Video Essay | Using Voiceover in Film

But the upward motion of recovery is implied in the progression of the paintings and long,
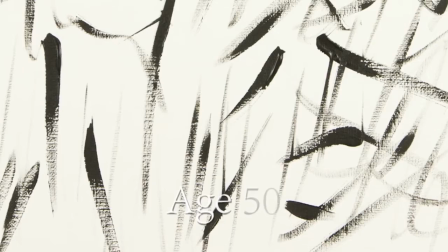(4:26)
long struggle is implied by the duration, the years ticking by as the paintings progress. The strength of the voiceover track is to provide commentary on what is happening in the visuals. This is why it's a wasted opportunity to just say what's happening on screen. Far better to add insight, perspective or contrast to the picture. As the late, great cricket commentator, Richard Bernalve said, don't talk unless you can add to the picture.
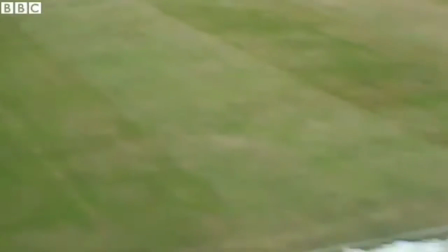In our concept we are adding to the painter's journey by showing his wife's perspective.
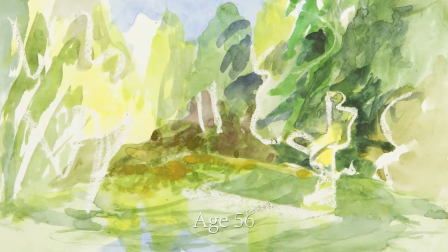(5:06) Slowly, slowly, my husband became more like his old self.
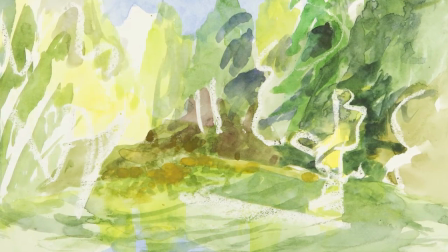(5:12) With a lot of help, we started to see a little part of our life before the accident returning.
Perspective is hugely important in film. Think of the difference between theatre and cinema.
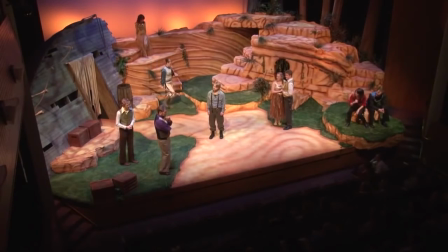(5:26)
In theatre you have the whole scene happening in front of you. You can choose which part of it you can look at. You can look at this person moving around here, you can look at this object being moved in the background, you can try and watch what's happening off stage.
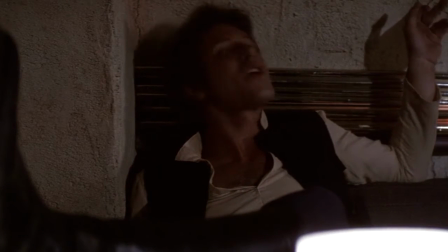(5:39)
A film uses techniques such as close-up and shallow focus to draw your eyes to different things at certain times. With this you are being shown a perspective. When using a voiceover to add to an image, think about what effect that has on the way the audience relates to the image.
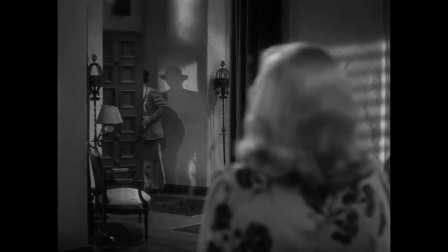(5:56)
You can add a reflective atmosphere by having the narration come from the future looking back on the events of the past.
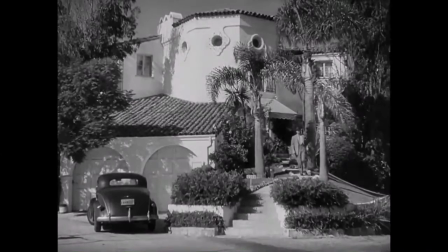(6:01) So I let her have it straight between the eyes. She didn't fool me for a minute, not this time.
You can create an enigmatic protagonist by having the voiceover come from a character who's trying to figure the protagonist out.
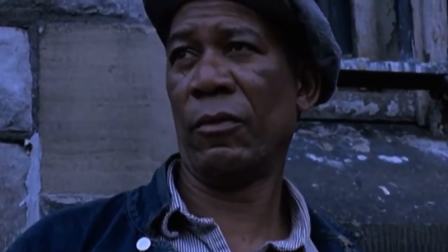(6:12) I must admit I didn't think much of Andy the first time I laid eyes on him. It looked like a stiff breeze would blow him over. That was my first impression of the man.
With this you can create a relationship to your main character that the audience might not have felt without that voice over narration.
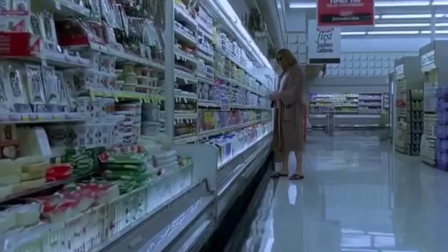(6:29) Sometimes there's a man, well, he's the man for his time and place.
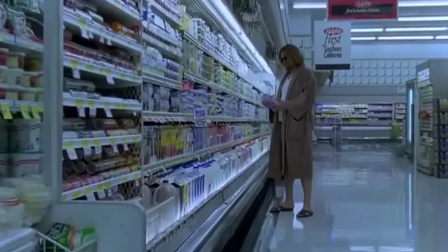(6:36) He fits right in there.
Most importantly you have to ask yourself, why do you want the audience to see the film from the perspective of that voice over?
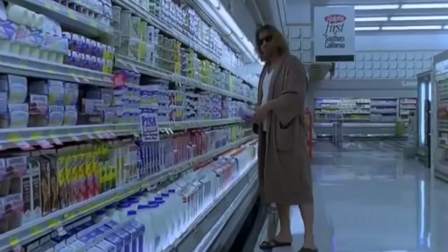(6:45)
Our answer to that question was another special feature of the voice-over. This is that at times the narrator seems to have not only generated what they are saying but also the images on screen that you are seeing.
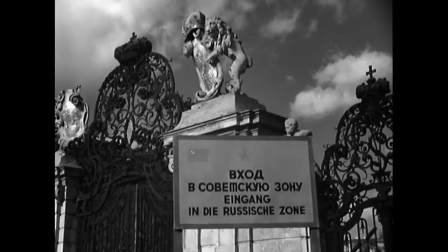(6:57) Now the city it's divided into four zones you know each occupied by a power the American the British the Russian and the French.
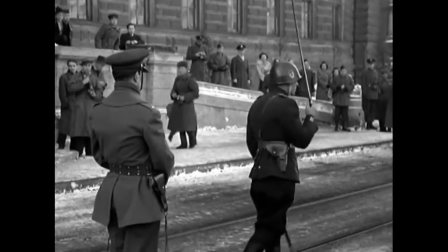(7:04)
They seem to be showing us the images. Look at this, look at this, look at this, look how this relates to my story.
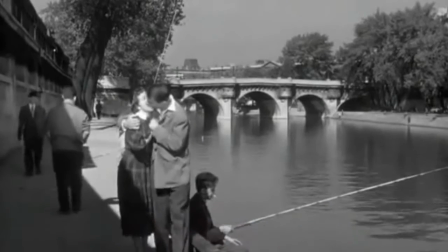(7:10) On the left bank, on the right bank,
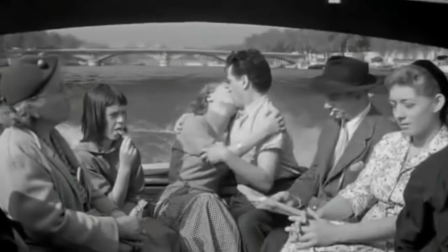(7:19) and in between.
The narrator can seemingly become, for the audience, the creator of the whole film.
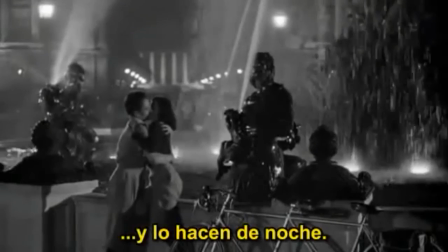(7:24)
If this is the case, then that means we are not voyeuristically and exploitatively stepping into this person's life, instead we are listening as they invite us to hear their story. I asked earlier why the audience should care. They care because they are being invited to. They are being asked to listen to my story. Here is my story. Here are the paintings that my husband painted. Come and listen as I tell you the journey that I went through.
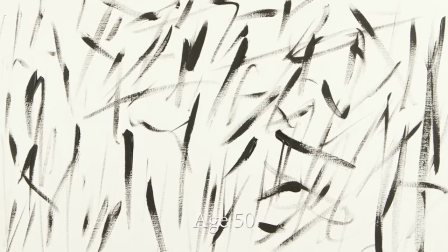(7:48) He used to be a fine painter. We painted everywhere we went, together.
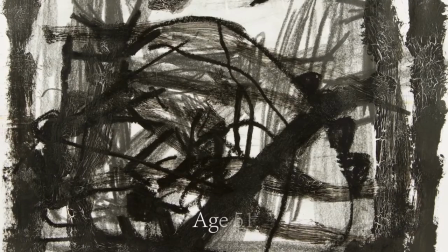(7:54)
Because of the way the audience understands voiceover, they are no longer listening in to a conversation. The voiceover is talking directly to them, showing them the pictures and telling them a story about them.
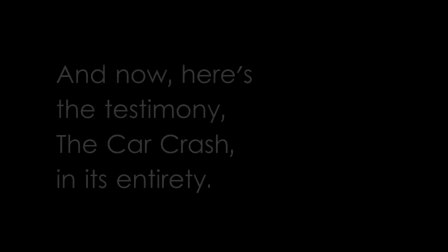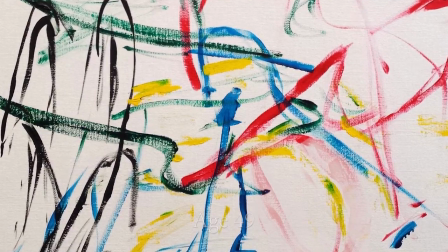(8:14) My husband took a long time to recover from the car crash. He used to be a fine painter.
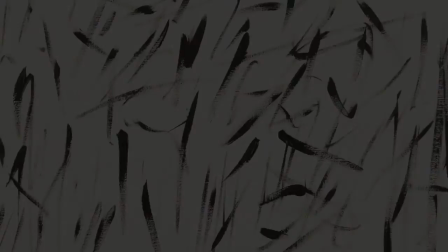(8:23) We painted everywhere we went, together. The human spirit is a miracle.